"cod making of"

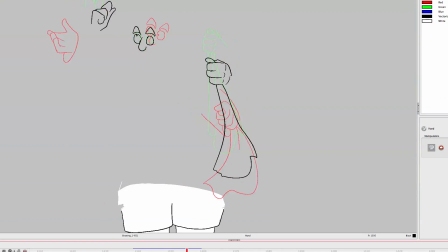So sometimes you need to expand your hands to fill the space. Is that clear? I don't know. Anyway, here's the more obvious bit with Bretty Brexit drinking tea, and this is on ones, as I said.
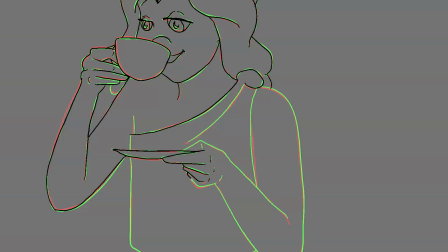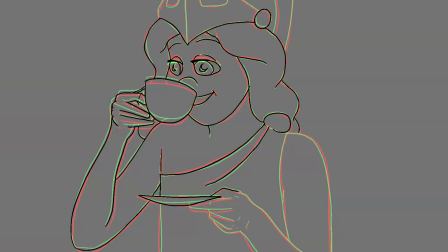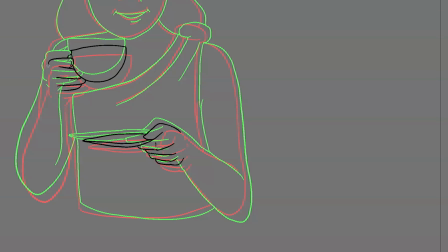And here we've got our version of Britannia, and she's drinking tea. I thought that was very British. But what you see from the harmony, you see the green line, which is, let's say, frame 1, and the red line, which is frame 3, or maybe the other way around.
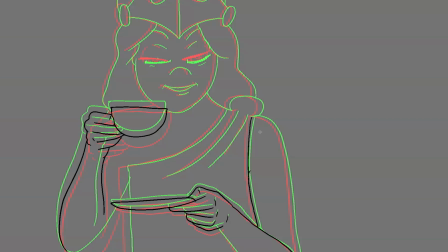And what I'm doing in betweening is I want to stick my black line directly between the red and the green, and this will smooth out the action. So I've already got my keyframes in, and all I'm doing here is in betweening.
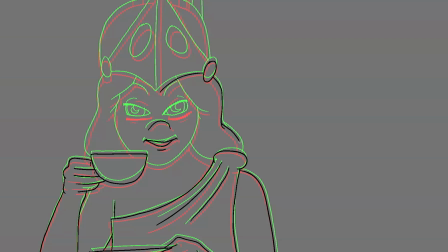What's often considered rather boring, but actually I find it endlessly fascinating, and the harmony system I think has seduced me into thinking that in betweening is the best bit of animation. It's very relaxing, and it's technical. You get it right.
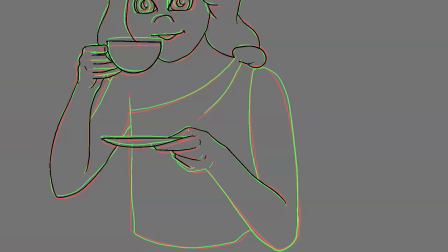If you don't get it right, it's obvious, but it's about getting it right. And here we see the girl in the finished film.
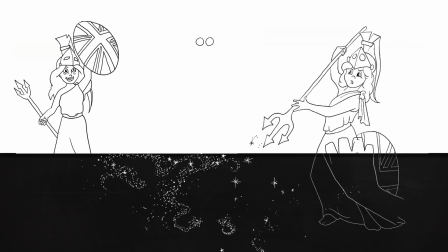I have no idea why that's in this film here at all.
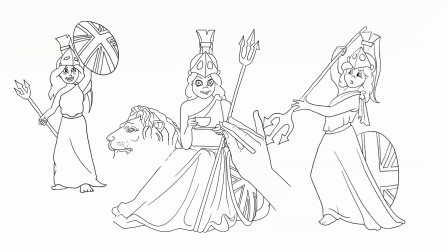I don't know how this bit of film arrived, got onto this timeline, but anyway, I'm showing it to you now.
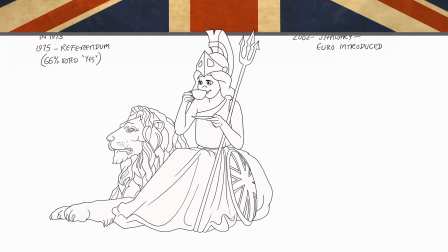And let's have a look at Captain Cod in the finished version with all the buttonholes in place, and there were one or two buttons which I think hadn't been properly coloured.
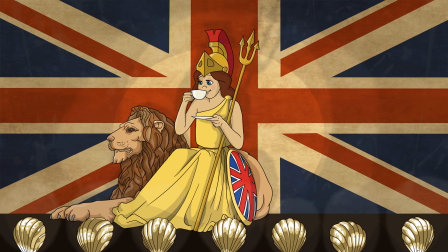And anyway, this is the finished version here.